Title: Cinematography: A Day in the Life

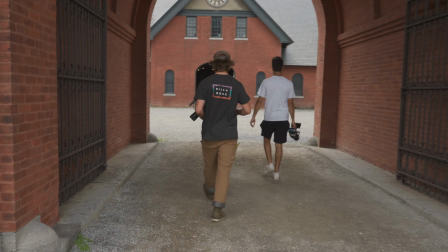[3:49]
Like Shelburne Farms is like I think he's like a one or two hundred years old and it's been like a functional farm it's like a historical part of her mom so it's kind
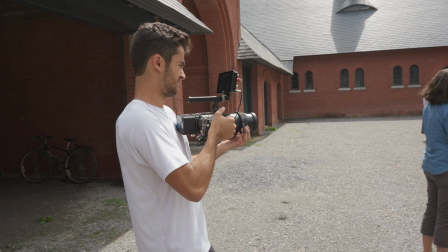[3:57]
of cool but that's all also I hate to be the one to say it but I just heard thunder did you actually yeah that is not good that is really not good just as
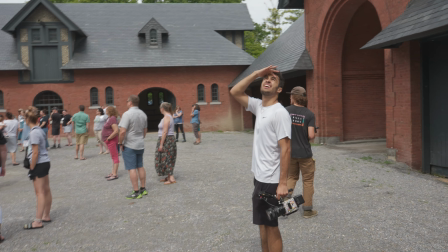[4:11]
long as we make it into the interviews it can they're gonna be a tornado outside when we're doing the interviews because they're inside.
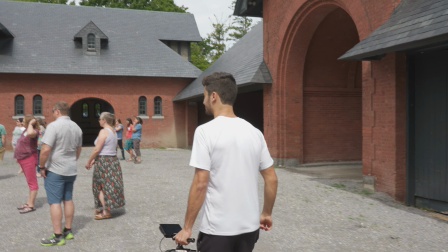[4:18]
A monsoon, it doesn't matter to me. A tsunami from Lake Champlain. As long as it is just only during the interviews inside, then we will be okay.
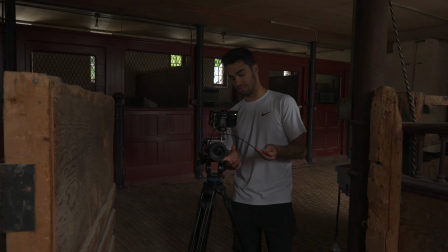[4:29]
All right, so this is, after all, a farm video that's about food education.
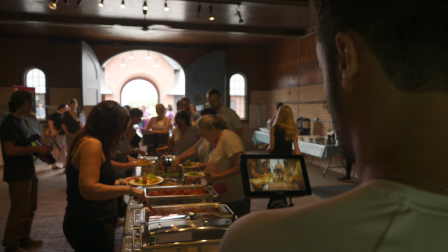[4:34]
So it's lunchtime and all the food is from the farm.
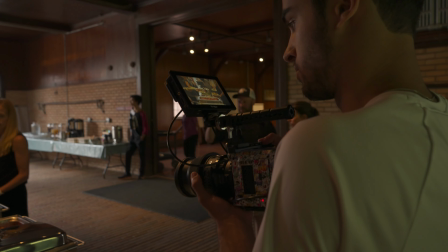[4:38]
So it's only fitting that we get some really good lunch food content and
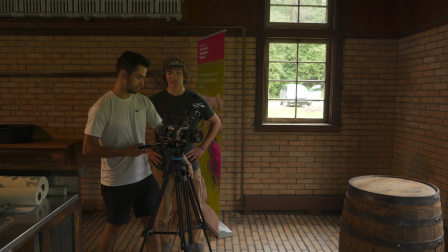[4:43]
I low-key have a crazy idea I'm gonna see if it works
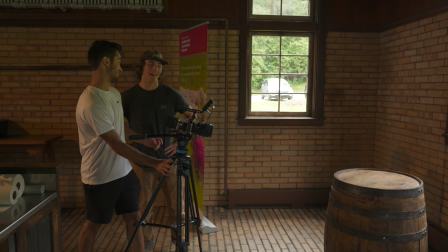[4:47]
but I think I'm gonna cook up on the on this shot it should be
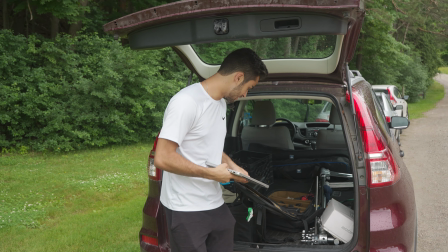[4:53]
pretty cool so we just had a little bit of a break and
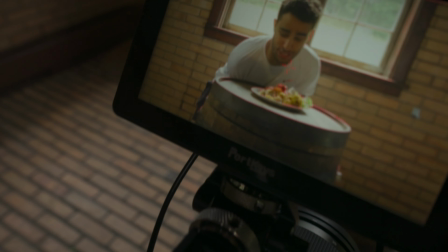[4:58]
I wanted to shoot a little DIY video about like a cool slider shot that I was doing as I'm like trying to put out more
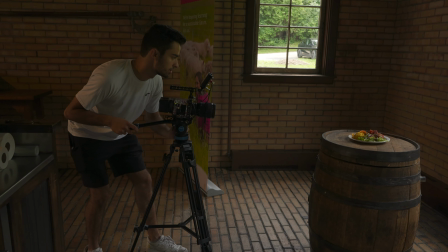[5:05]
content on these shoots and also just like in general in life it's so hard to make sure that you like have enough time and the thing that's like
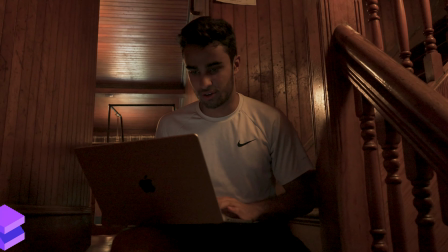[5:12]
the biggest bottleneck for me is always the editing so that's one of the reasons why it's super helpful to use shade is that you're able to like go through and make sure that the b-roll is like super quick and you can organize it way quicker than if you were just going in
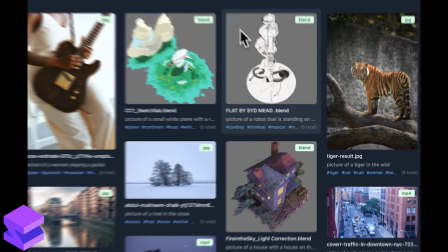[5:24]
so I was actually able to just like make a little content piece because Izzy was shooting some BTS and we just like grab some extra stuff
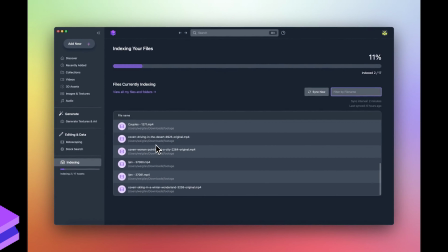[5:31]
we're able to boom make proxies index real quick and then throw it in and it's like it's super easy so yeah time is of the essence everybody that works in videography or in the videography world or cinematography world knows that and and so that's why you kind of you have to try to figure out ways to adapt and make things go as quick as possible and then we just like saved an hour now i don't have to do that when i get home where are we going we are headed to the interview location it got rained out which is just great my favorite um but we're in a gorgeous place inside which is going to be totally fine um interviews are a lot of fun because it's all it's a huge huge setup um so we're gonna do a two camera setup um and we're gonna we have the key light right now emmet is going hold on
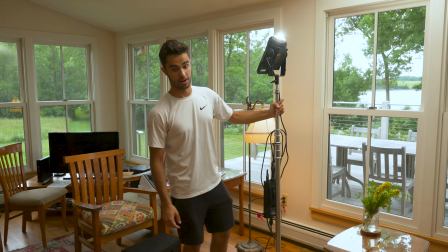[6:16]
all right so let's walk through the interview setup right now so the first thing that we did if you want to take a look right here at the monitor
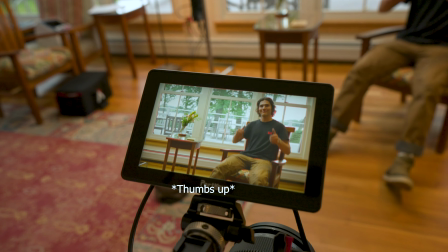[6:25]
the first thing that we did was decide where we wanted to have the subject, our incredible shooter Emmett, to be.
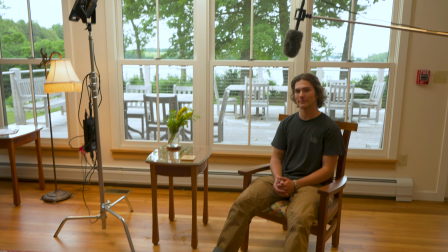[6:33]
So I really like backlighting, which gives it that. It's almost like the natural built-in hair light.
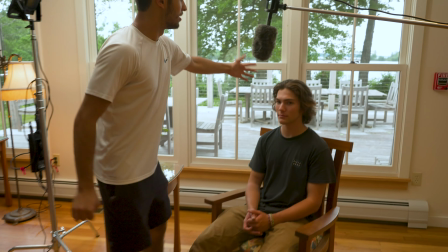[6:39]
So if you look on Emmett, it's going to get him that separation from the background because it's going to
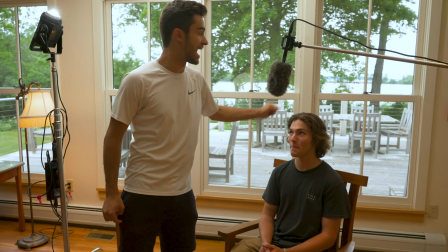[6:45]
be like this rim light or like a hair light naturally because of the windows and it gives you the contrast.
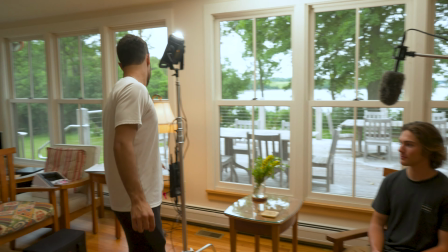[6:50]
The issue is, if we turn off the half-foot shirt,
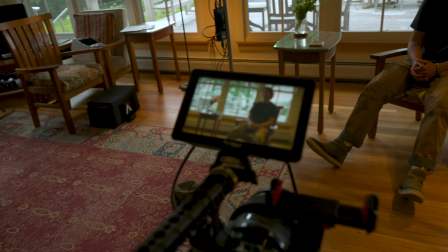[6:54]
you can totally see on the camera that now he's very underexposed so if you are going to backlight
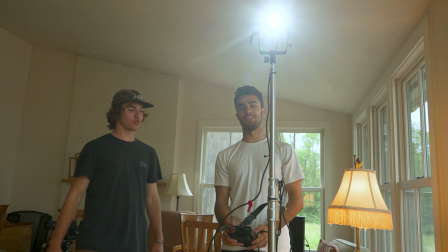[7:01]
you have to make sure that you have the ability to key and thing up the key light on your subject significantly and all of
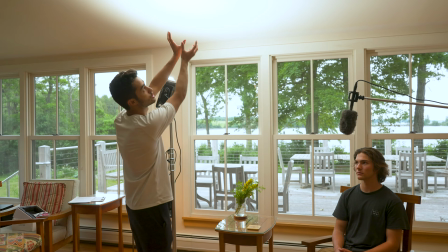[7:09]
a sudden the light source is no longer from the aperture the light source is spread out all the way among the ceiling and the rule with light
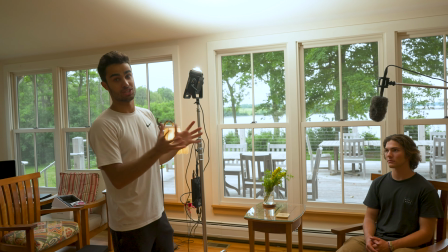[7:16]
is the softer the bigger the sources the super it's going to be and the closer it is to your subject,
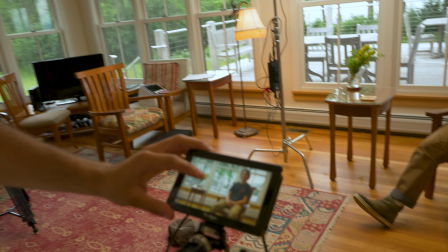[7:23]
the softer it's going to be as well. So then if we look at the camera, now we have this really nice soft diffuse light on Emmett that you can see within the interview shot as well.
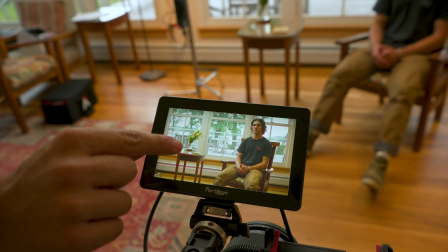[7:32]
Now we get to have the fun of playing around with some of the elements within the frame, like playing around with stuff like right here.
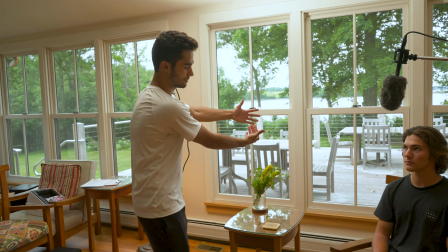[7:39]
And the other thing that we did that I really liked is that we brought out the chair and we brought out the table
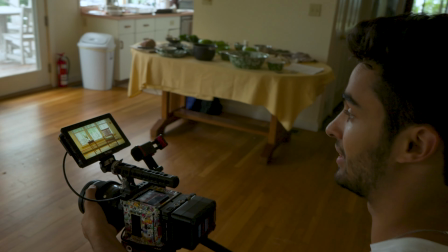[7:44]
and we weren't afraid to get them away from the wall to create that depth in the image.
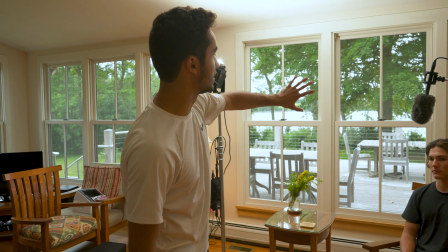[7:49]
That's another reason that I think that this interview shot looks really good is because we can see all the way through the windows, all the way to the lake.